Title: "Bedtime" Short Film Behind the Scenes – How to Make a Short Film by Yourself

but we're gonna keep keep keep we're gonna keep going with this so
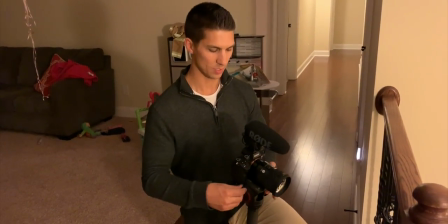a little trick I learned like to use when I'm not using a gimbal but I still want to have a steadier shot just take a monopod works with the tripod too
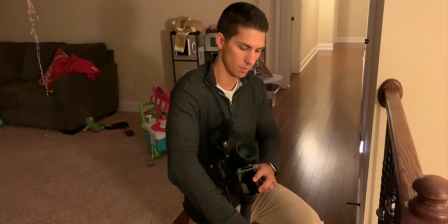turn the head 90 degrees or as far as it
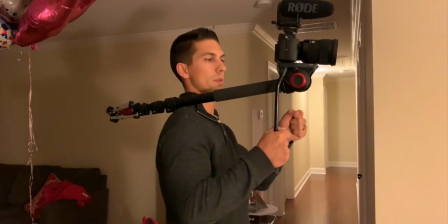can go put this down for something to hold you can put another one on the other side hold it like that I like to just hold it like
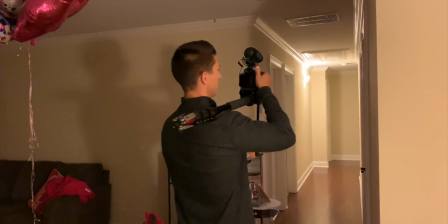this most of the time you can move around and as long as you walk smooth it'll give you a pretty good picture so give you a little example here.
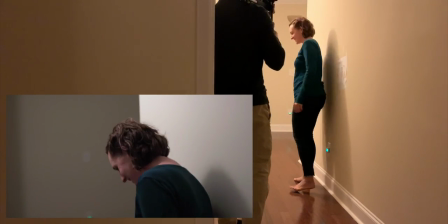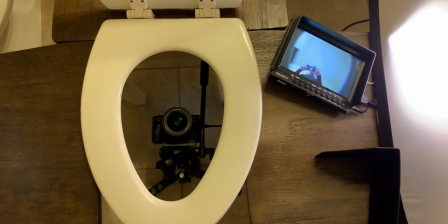So here we decided to add a part where I'm looking for their bunnies and we want to get a view from the toilet but obviously
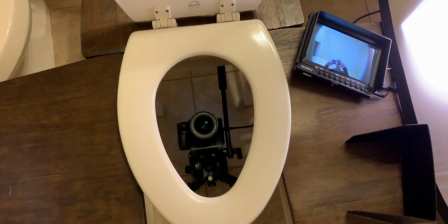don't want to put a camera in there or risk it falling so this was the next best thing we got here.
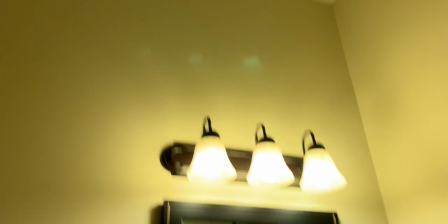A little bit of light for my face since the ceiling is so bright in the picture. Once you get up in there you can see it kind of works pretty well.
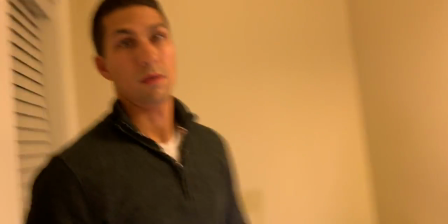And see how this turns out hopefully it'll be funny.
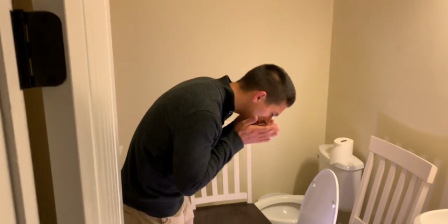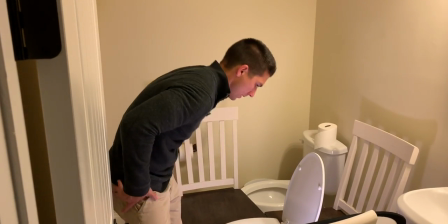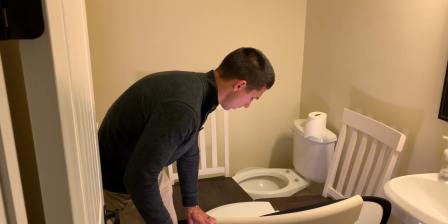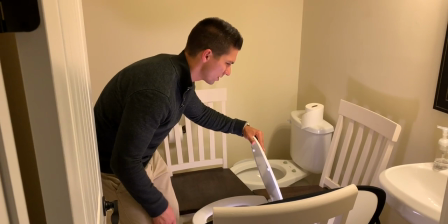Oh God, it's so hard about flushing.
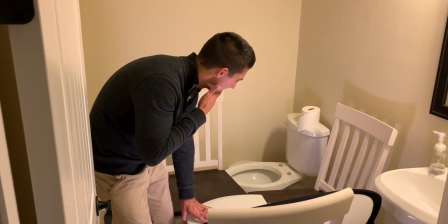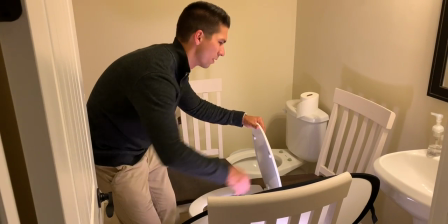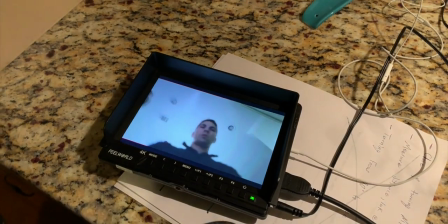What is so hard about flushing?
Alright rolling. Alright so we're on our last night of filming.
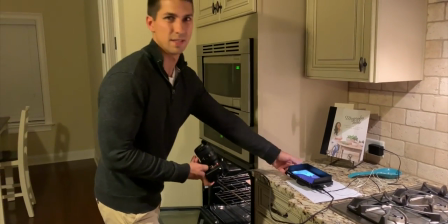Just getting a few odds and ends that we need to get right now. We're getting a lot of scenes from me searching for their toys and so it's kind of
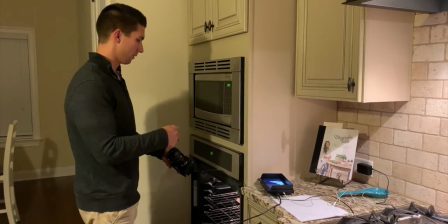hard to set focus on yourself from an oven when you can't find the viewfinder since once again,
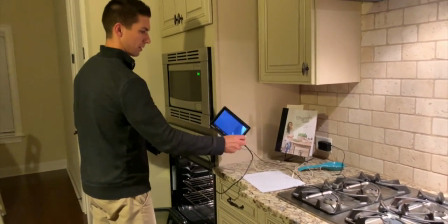Sony, give us one that flips out, please. But I've got this monitor hooked up so I can get the focus set before we take the shot.
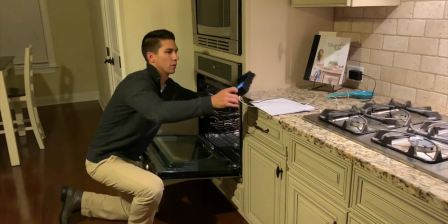And hopefully this should work out pretty well.
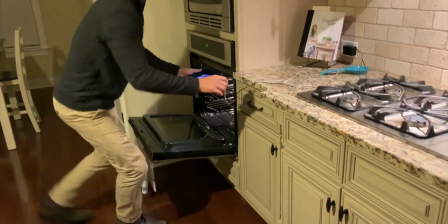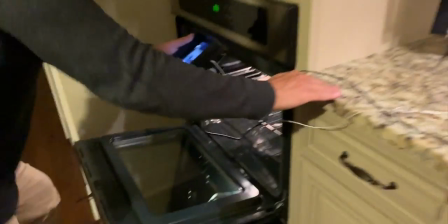Hopefully this should work out pretty well.
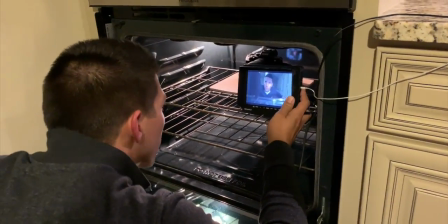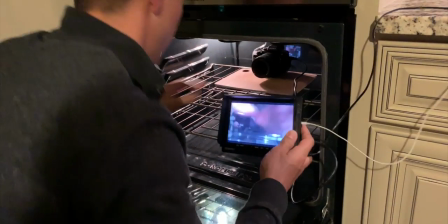So I'm going to have my head about here.
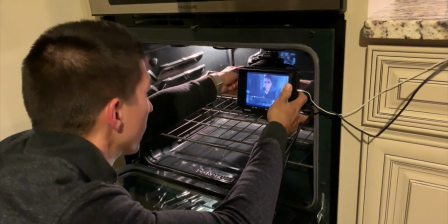This thing has focused peaking. There we go. Just get it to where my eyes are red.
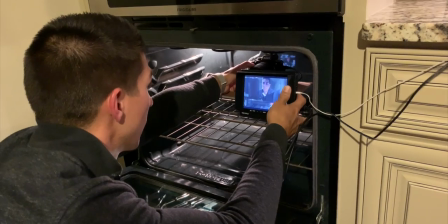There we go. Right there.
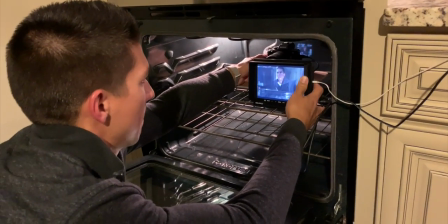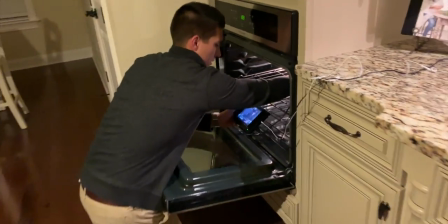That should do it. Take this out so there's no reflections on the glass.
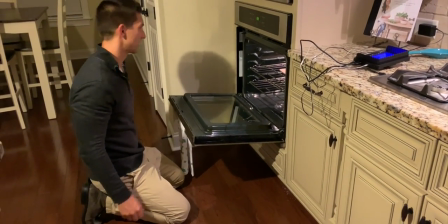It's not always fun setting all these different things up. But it's what we do.
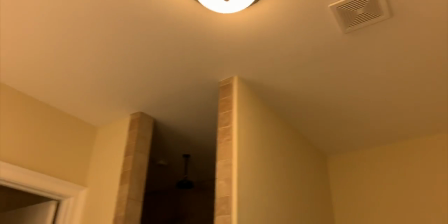So this is what we started with. Lights in the bathroom. and it's just very flat
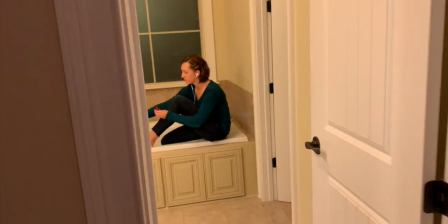especially when we come out here from where we're getting this shot it's just nothing
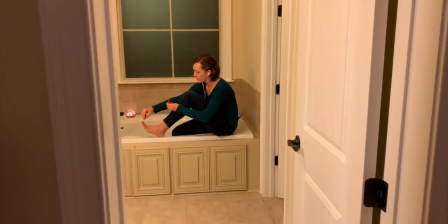special everything's lit evenly so we're going to try to set
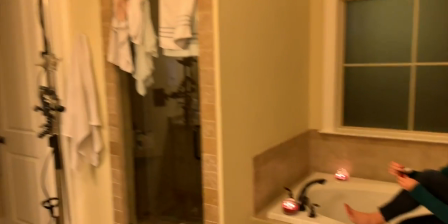up a few lights here i brought in and see if we can make our own light shape a little
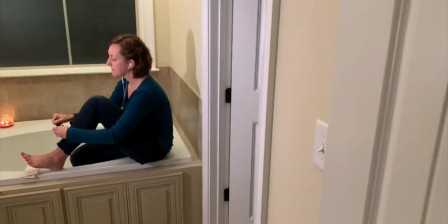better and make this scene look better so this is what we came up with
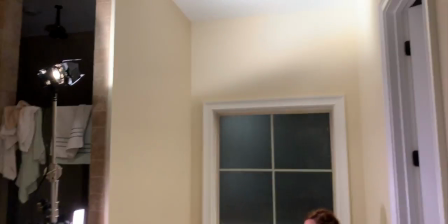afterwards just got this light bouncing off the ceiling to get some light
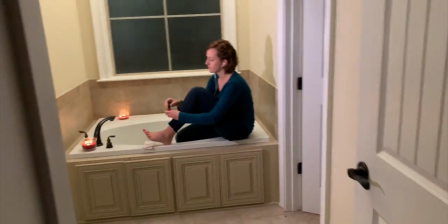on her face or in that area that went to light up her face a little bit and gives a contrast with this being outside here framing
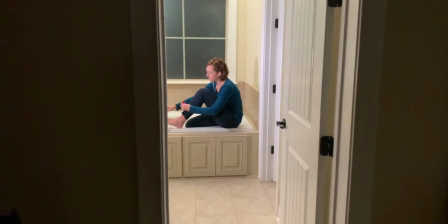her within a frame looks a lot better than what we started with it's not great I don't have a whole lot of time to
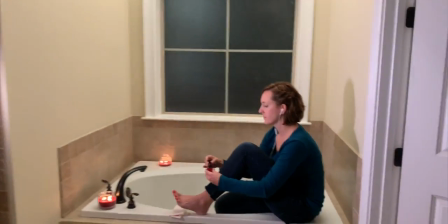do this though so we made it work for what we're doing it's